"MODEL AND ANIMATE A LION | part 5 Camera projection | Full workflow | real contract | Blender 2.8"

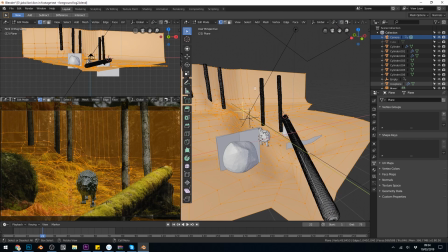[4:09]
And then once I've made that, I go into edit mode, U to unwrap, and project from view. And can you see it slightly moved there because I didn't have my camera at the beginning of the frame. So unwrap and project from view,
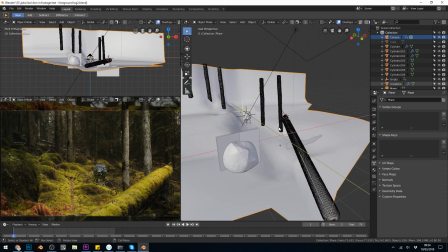[4:23]
and it projects that view onto this plane like this, this sort of weird warp thing.
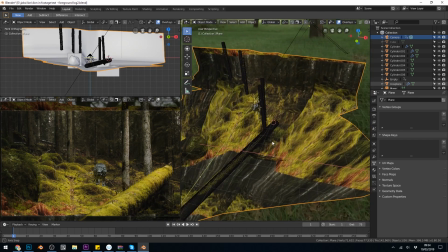[4:30]
But as soon as you get around near the camera, you can see it starts to make sense. Mine's instantly showing the texture because I've hooked it up in the node editor, but of course you have to do that as well.
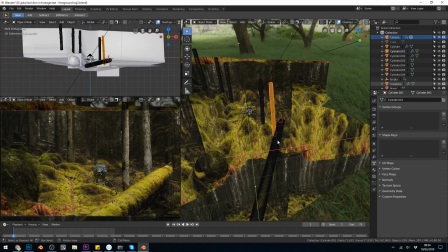[4:38]
So that is the basics of camera projection. I did the same thing for these trees to start with, and this rock here. So in this view, into edit mode, and U to unwrap, project from view. And we won't see any changes because it's already happened. Now the trees I did very slightly differently.
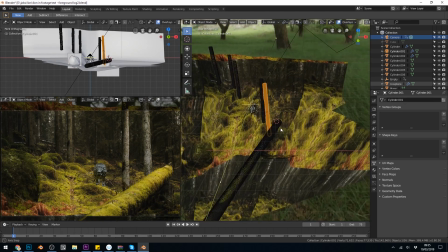[4:56]
I did the same sort of thing, But as soon as you move around to the edges, you start to see this sort of distortion.
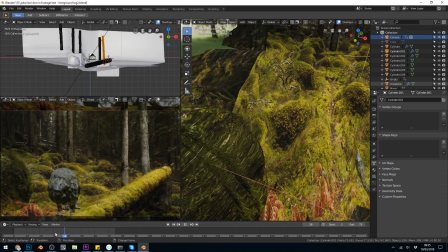[5:04]
And you can't see it so much on the rock, but you would be able to see it on my trees.
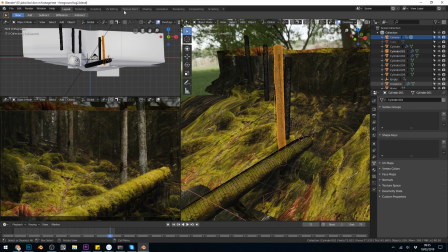[5:08]
So I actually went to the UV texture painting tab and got a stencil.
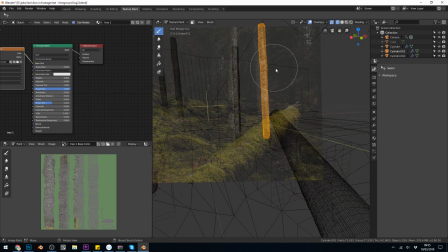[5:14]
Can you see my stencil here? And then just painted, moved around to the side slightly and painted a bit on.
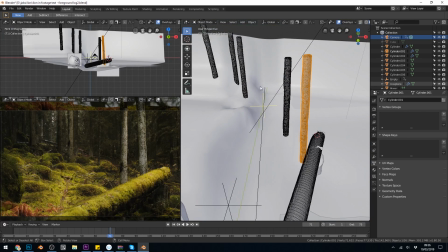[5:21]
So back to layout mode. And you can see I've done a few different trees in the background. And that was just from experimentation. So I started moving around and thinking, oh, that doesn't look like it's quite working. You could argue that this tree could do with being inserted as well.
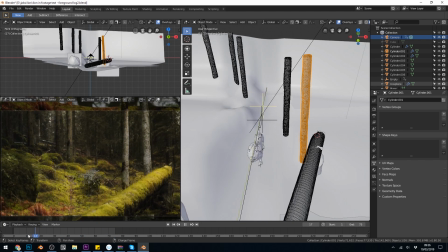[5:37]
And it wouldn't really take that much effort. So maybe I'll do that a bit later on. But you can start to see where these background trees look flat. And obviously these foreground trees look okay. So let's go back to Premiere and I'll show you the other tests that I've done.
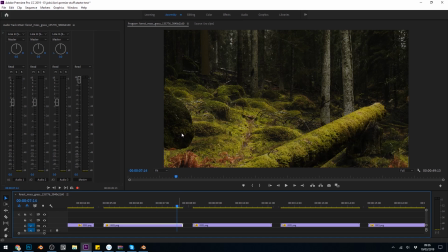[5:53]
So at this point, you can see that this rock is very hard in terms of the edge, but I managed to soften it up with a transparent text around the edge here.
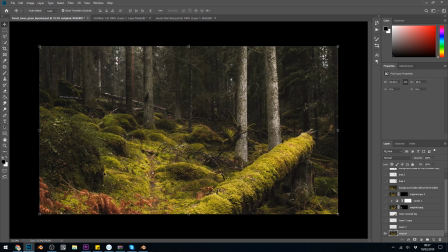[6:06]
So I went into Photoshop and I managed to sort of cut this out and paint it in, which you can see just there.
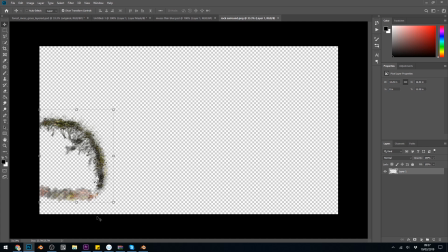[6:13]
And I actually kept it the same size so that I could project from view from the camera once again.
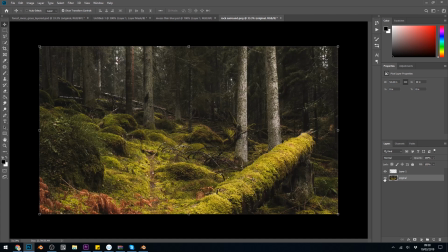[6:19]
So when I bring my original back, you can see it just integrates nicely.
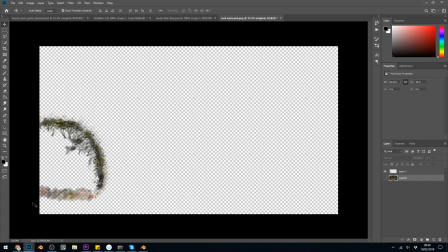[6:23]
And I'll be able to draw a plane with an alpha channel and just project from view once again.
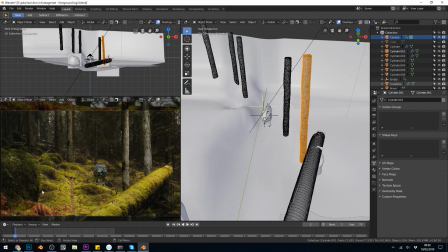[6:29]
And that's exactly what I did here. It's gone a little bit awry around the bottom here and around here, but what I'm going to do is put something over the top here, just a still image that's blurred in Premiere of some grass or something similar to that,
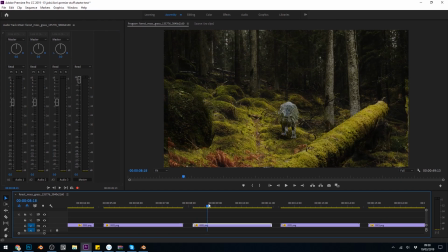[6:43]
just to break it up around the edges. So after doing that, it's starting to integrate okay. Did a few more tests, and then I put a displacement map with some noise onto the log and the rock to give it a bit of bumpiness around the edge, which looks a bit better,
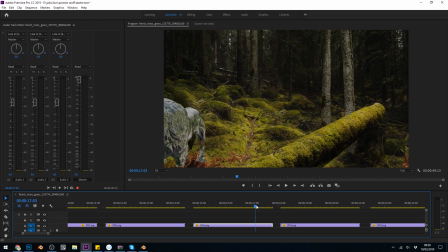[7:02]
but then I started to get these glitches. As you can see, it's sort of wobbling around the place and I could not figure out what on earth that was. But I did a few more tests carrying on with some depth of field, which I think helps slightly. With the foreground elements blurred, it does help. So the depth of field stays here for the time being.
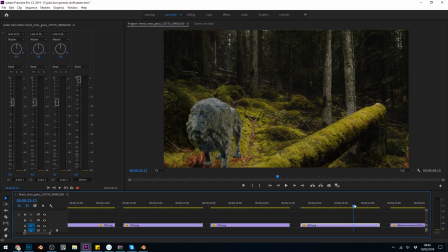[7:21]
And then I tried some camera movement, as you can see there. Just some wobble on the camera to make it look handheld, but I don't think that worked. So I went back to the original and I tried a different environment texture because of the reflections.
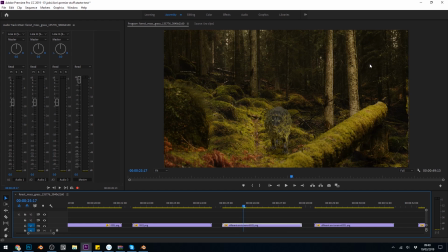[7:38]
I wasn't sure if it was integrating that well. And I used the back plate as the environment just to see whether that would work. It integrates better, but actually it looks much worse. So I steered clear of that and went back to my original plate.
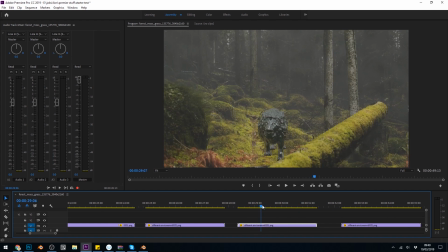[7:51]
Tried some fog, good old Eevee fog and volumetrics, and that didn't look great.
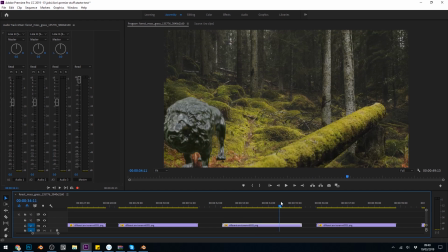[7:57]
So I toned it down a bit and you can see some subtle fog this time. Possibly works, but then it makes my trees stand out a bit more.
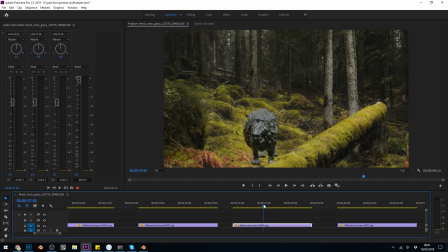[8:06]
So there's a few attempts at that, and here's some even more subtle fog, and I think that's working, but I'm still getting these funny glitches. And like I say, that was taking me a long time to figure out what that was.